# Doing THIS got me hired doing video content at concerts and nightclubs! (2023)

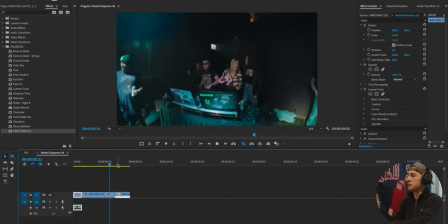It's actually on the 8mm and the 16mm, so two entirely different lenses. And it takes time to switch lenses. So you can see that we did this twice over the span of two different nights that we were at the venue,
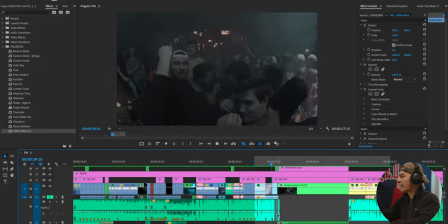but I just made it look like one we start off by fading in the noise of the actual audio
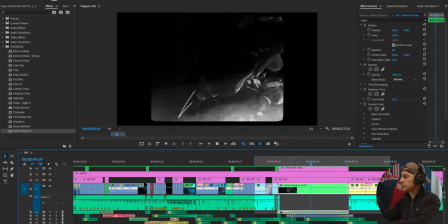so you want to make sure you have that recorded on a good
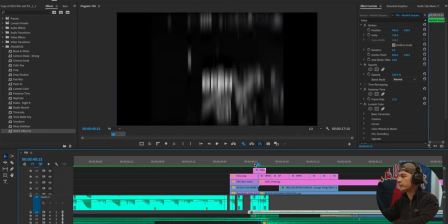mic and then we also have this camera shutter effect like we talked about before this WGFX transition that kind of makes it known that we're moving into a different clip because it kind of closes that off we've included that with a camera closed sound effect we've also done this at the end you
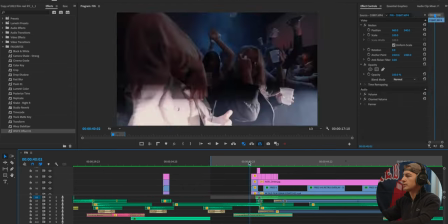can hear that right there and sometimes what I'll do too is add crowd sound effects in this to make it sound more energetic but I didn't need to in this case just because the crowd was full of energy for this song.
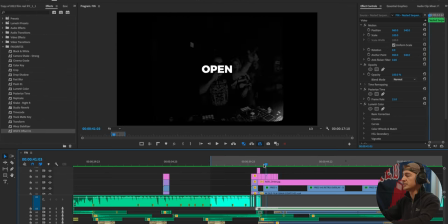We also added some energetic camera zooms when it was necessary like for this I'm just trying to capture the DJ and
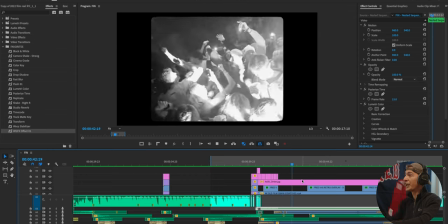what's going on so I'm not trying to add too much camera movement but then when we're in the crowd we're moving the camera quick zooming in and zooming out. I've also added different overlays as well as to showcase that this is different from the rest of the video and that this was really captured live and this is what it was like to be there.
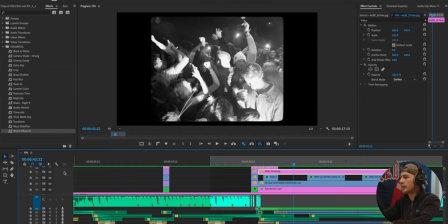The black and white distinguishes that for me. I've thrown this matte on the video as well, which kind of adds to that effect, just adding different kinds of assets.
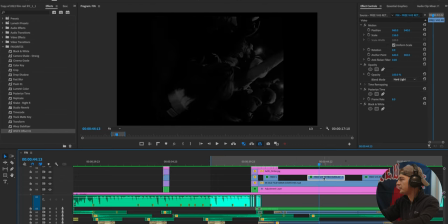We've added film grain to really sell that effect. I added some VHS overlays, which you can see right here.
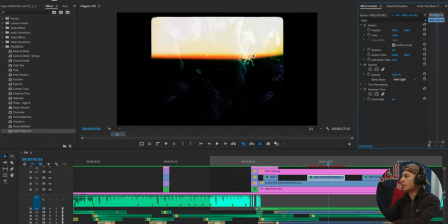I've added some black and white to that as well. This is what they actually look like.
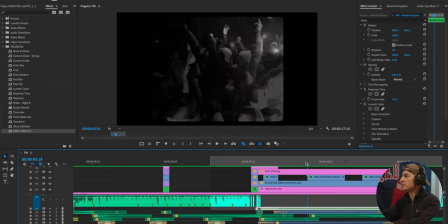But since we did everything in black and white, I decided to make these black and white too, just to really sell that effect. It looks like on this video as well to make it choppy and seem like it was really filmed on an old camera,
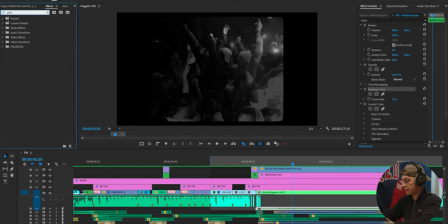I added a posterized time effect, which you can find in the effects panel as well as the black and white effect too.
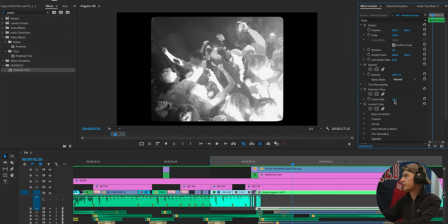And what this does is it allows you to skip frames. So I made, instead of the frame rate being at 24 frames per second, I made it seem 15.
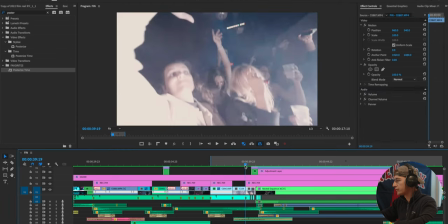So it seems like choppy. And then for the sound effects too, if we isolate all of the sound, we can hear a riser right here on audio layer five and then on audio layer six we can hear a bass hit which is also selling the effect of now we are moving into a different part of the video
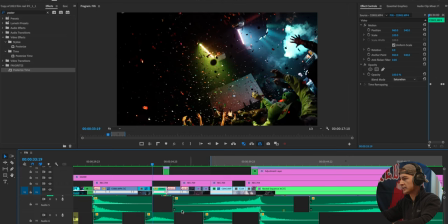so let's hear what that sounds like without anything else now three two one
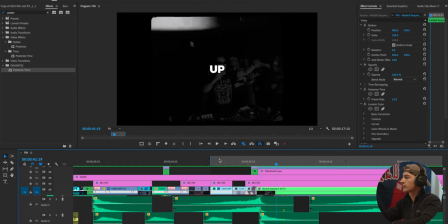one more time and
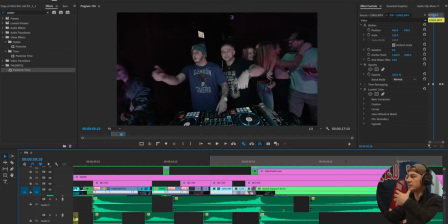then towards the end i did it as well distinguishing that we're moving into the next part if we hear that all together it kind of just blends in super seamlessly.
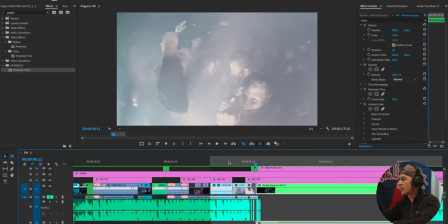So let's hear it one more time all together.
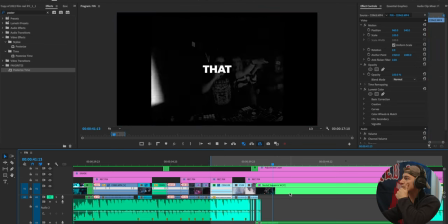The overlays, the scratches, that
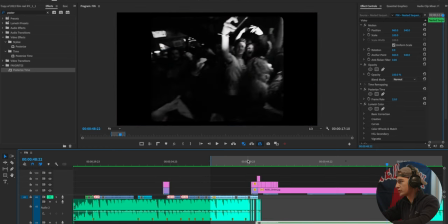riser and that bass hit right here, and then right back into the song. I've also chopped up the audio to kind of make it sound like it's breaking when we move into this.
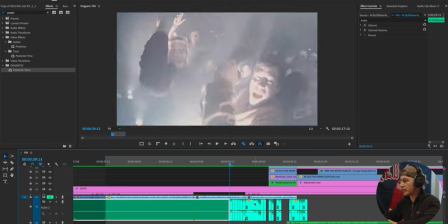I just simply put my mouse on the video clip, and then I press A to cut, which is on my keyboard, and then and I kind of just deleted a couple of the frames in between,
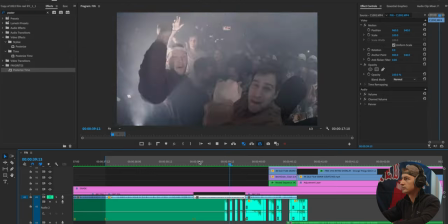something like this. And we can hear that now. So it kind of sounds like, ah, breaking up like that.
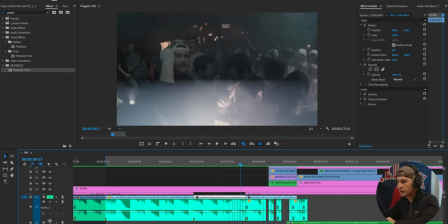And if we pay attention to that now, this is what that sounds like just by itself.
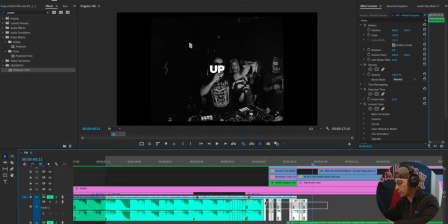As opposed to just hearing this. It's really all about making it different and just adding tiny little things to really sell the effect and make it look like it's distinguished from the rest of the video. making it super special and if you thought this effect was dope and you might want to include this in one of your future videos i have a bunch of other effects and transitions on my channel that i dedicate entire videos to breaking down that i want to make sure you guys check out this being a photo burst transition where we burst a bunch of photos in a super cool way and it really grabs attention inside of your video and then a magazine rip which you'll just have to check out for yourself because it's dope i'll leave links to those effect transitions at the top of this description as well. But with that being said, I'm going to wrap up the video here.